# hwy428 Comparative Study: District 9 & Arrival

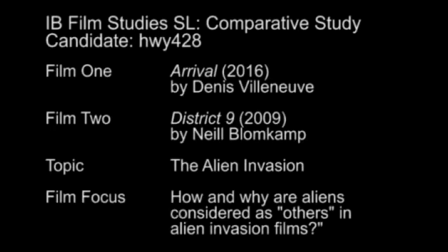0s
This comparative study will be focusing on the topic of alien invasions and how and why aliens are considered as others in alien invasion films.
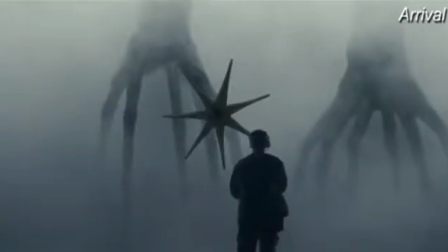7s
The films that I will be comparing are Arrival, the 2016 American science fiction film directed by Denis Villeneuve,
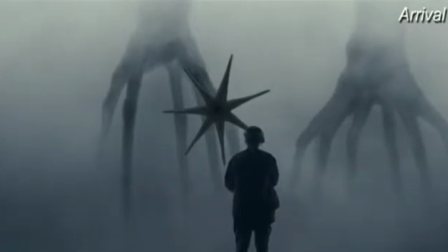14s
and District 9, the 2009 South African science fiction action film directed by Neil Blomkamp.
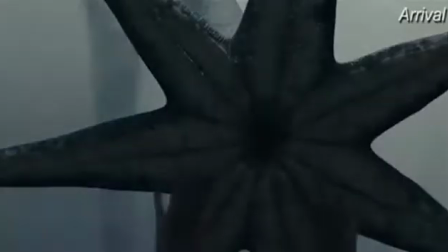21s
I will be analyzing how both films show the interaction between humans and aliens, highlighting how the aliens are treated as immigrants on planet Earth.
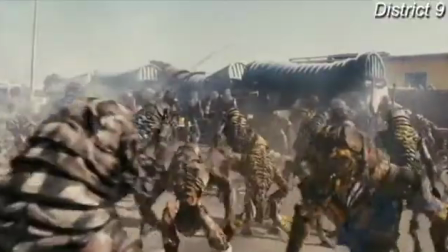29s
The comparative study will also be demonstrating how these science fiction films
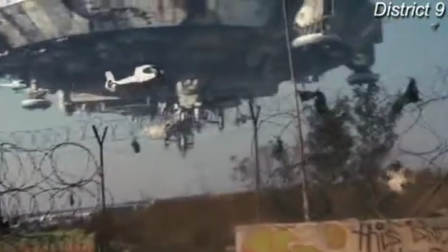34s
used camera angles and mise-en-scène to increase the value of the character development.
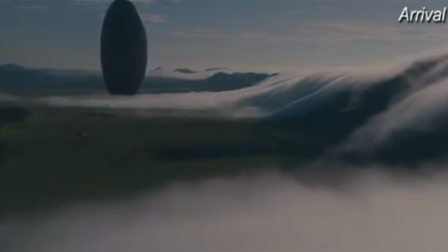40s
The film Arrival is based on the 1998 short story Story of Your Life by Ted Chiang.
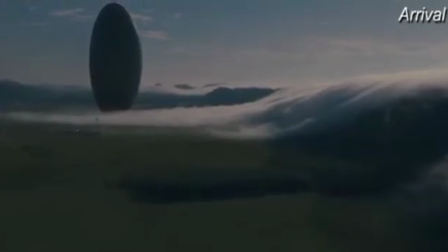46s
The context of this movie is about aliens arriving on Earth and humanity working together to avoid utter destruction.
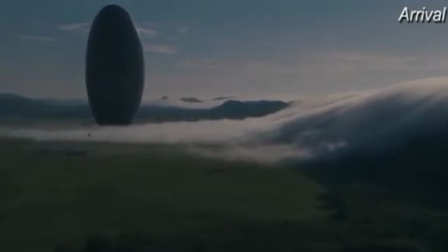52s
The film follows a linguist enlisted by the United States Army to discover how to communicate with aliens
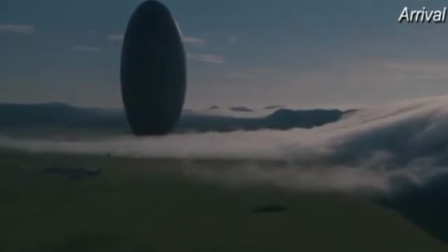58s
who arrived on Earth before tensions lead to war.
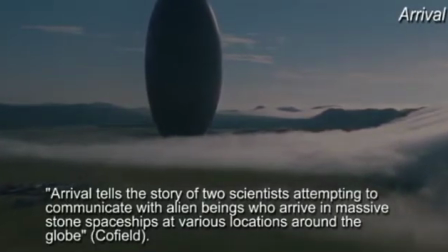61s
Arrival tells the story of two scientists attempting to communicate with alien beings who arrive in massive stone spaceships at various locations around the globe.
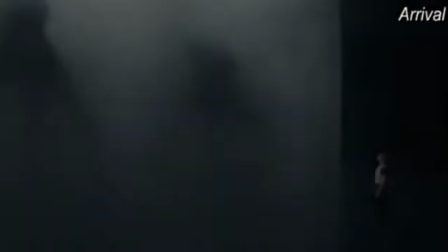69s
This is just a short introduction for the plot of the story. In this movie, the aliens are called heptapods because of their 7 limbs.
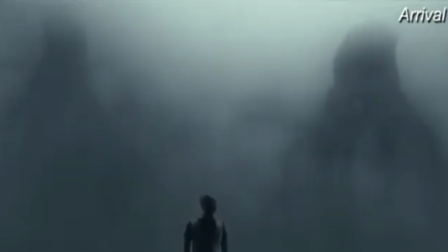76s
Heptapods are a wide spacefaring extraterrestrial species with a large upper body.
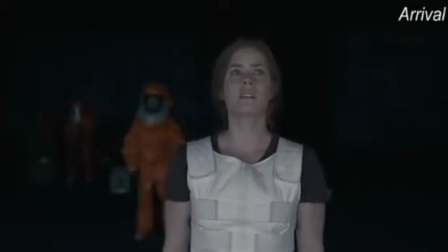81s
In the beginning, people think that they should fear the aliens because of their obscurity, but they are peaceful and want to help humanity,
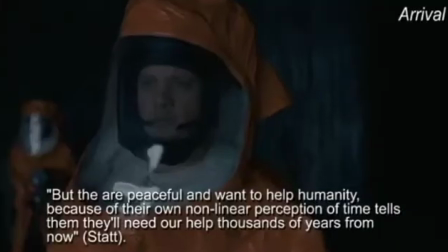88s
because their own non-linear perception of time tells them they'll need our help thousands of years from now.
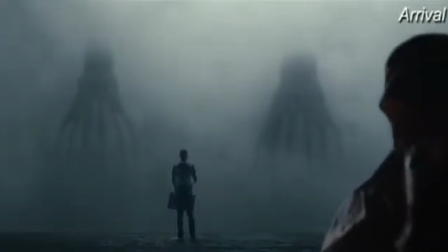95s
The mystery of heptapods' real appearance, their way to communicate with humans,
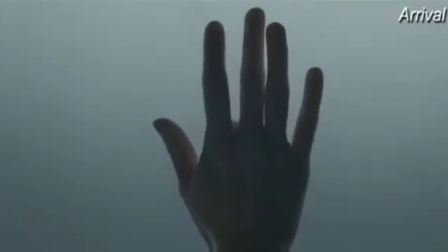100s
and the human's response to first-time experience is highlighted by the camera angles and mise-en-scene.
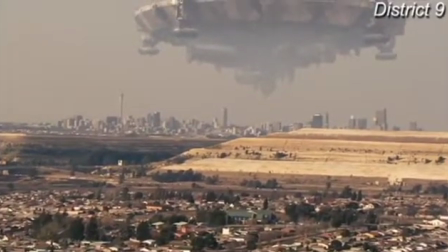107s
On District 9, an alien ship has placed itself over Johannesburg, South Africa in the early 1980s.
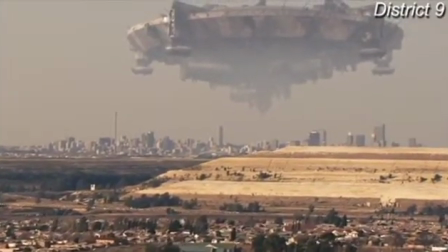114s
The humans go up to the ship to find an alien race that is scared and malnourished.
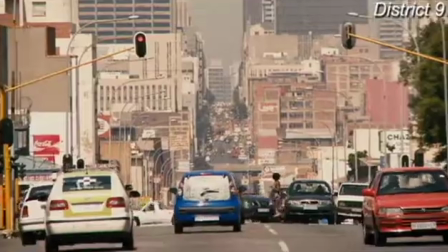118s
The story, which explores themes of humanity, xenophobia, and social segregation,
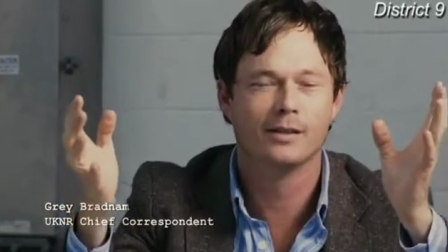124s
talks about how people consider the aliens as others and think that they should not deserve human rights.
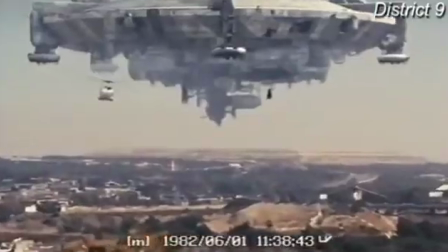130s
They see these aliens as uncivilized and as a nuisance to their planet. In this movie, the idea of alien invasion is very different.
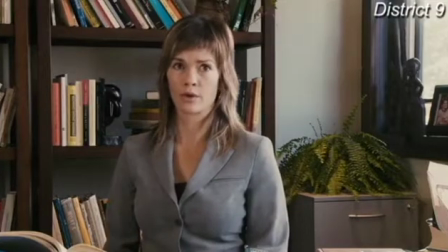137s
Instead of aliens taking over Earth, humans have taken all the aliens prisoners and segregated them in this place called District 9,
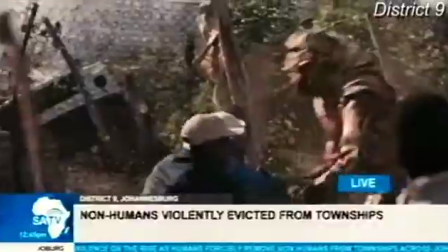145s
which is a deteriorated refugee camp. In this movie, aliens are called prawns due to their physical resemblance to giant two-legged shrimp.
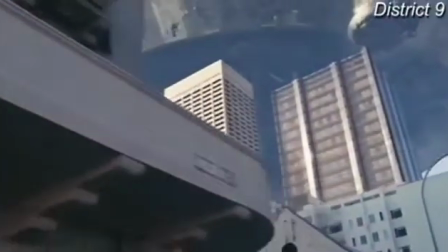155s
Even though these aliens benefit the government because of their weapons, the locals don't want them,
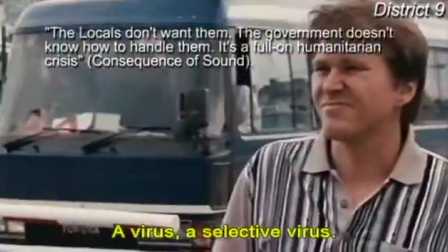160s
the government doesn't know how to handle them, it's a full-on humanitarian crisis.
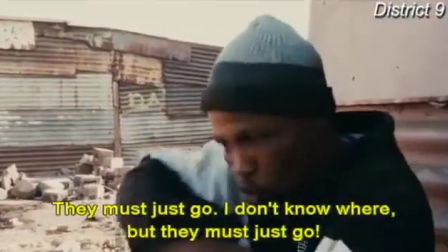165s
This explains that even though there are some benefits, there are also some disadvantages for the population and the space that is occupied by the aliens.
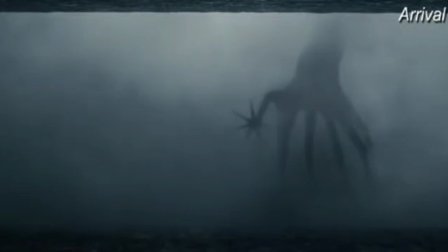173s
Both movies are related to alien invasions and highlight the intention of human and aliens to communicate.
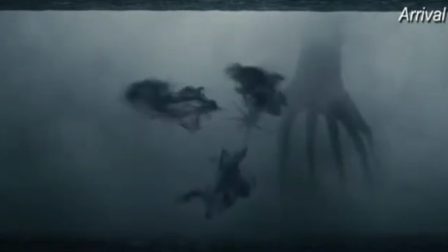179s
Aliens from the film Arrival use
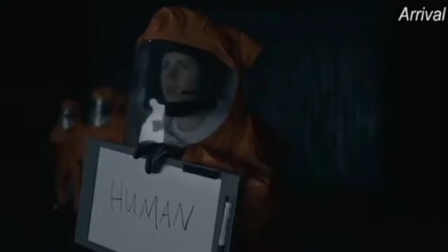181s
unrecognizable noisy sounds and a substance from their hands as an ink to create circle shapes as a written expression.
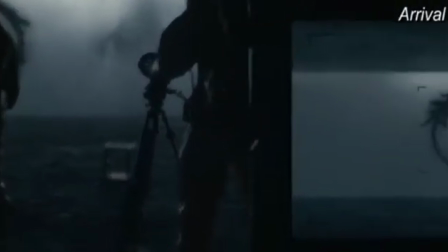190s
In District 9, alien language is spoken through verbal clicks,
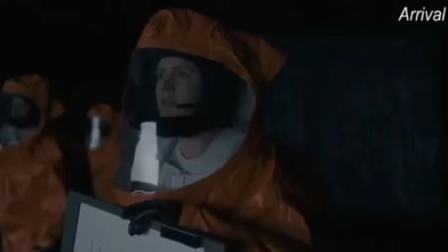193s
but the communication effort keeps main characters in both movies getting direct involvement with
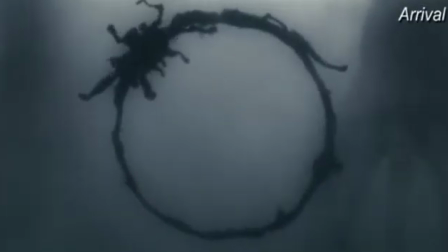199s
the aliens to the point of receiving alien powers with different purposes in each film,
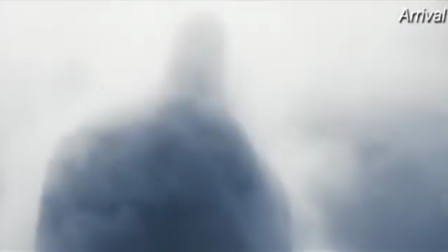205s
and their experiences affected them throughout their life. The camera angle on some scenes from Arrival may provoke intimidation to the audience.
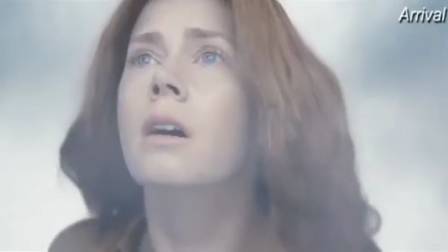213s
In this scene, the extreme long shot highlights the height difference between the alien and the human, making the alien look stronger and powerful.
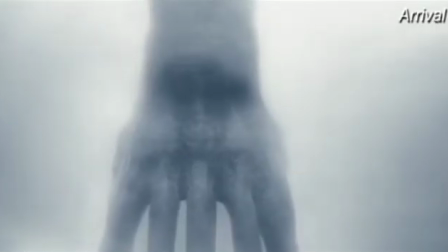221s
Also, it lets the audience know about the appearance of the alien's environment.
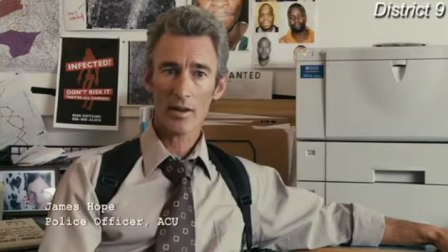225s
District 9 was filmed as a documentary in which the audience perceived people's feelings towards the aliens invading their space.
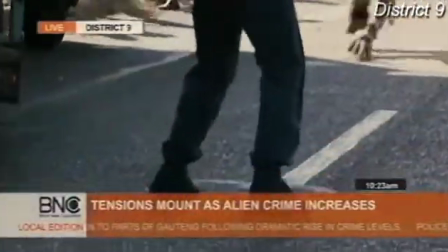233s
Although District 9 gives more information on how the population feels about the aliens,
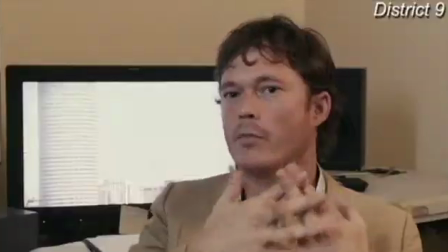237s
both films convey that the population does not want to do anything with the aliens.
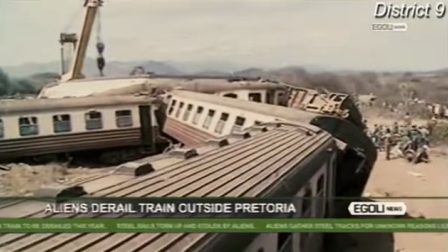242s
Even though the aliens want to go home, humans treat their arrival as an invasion.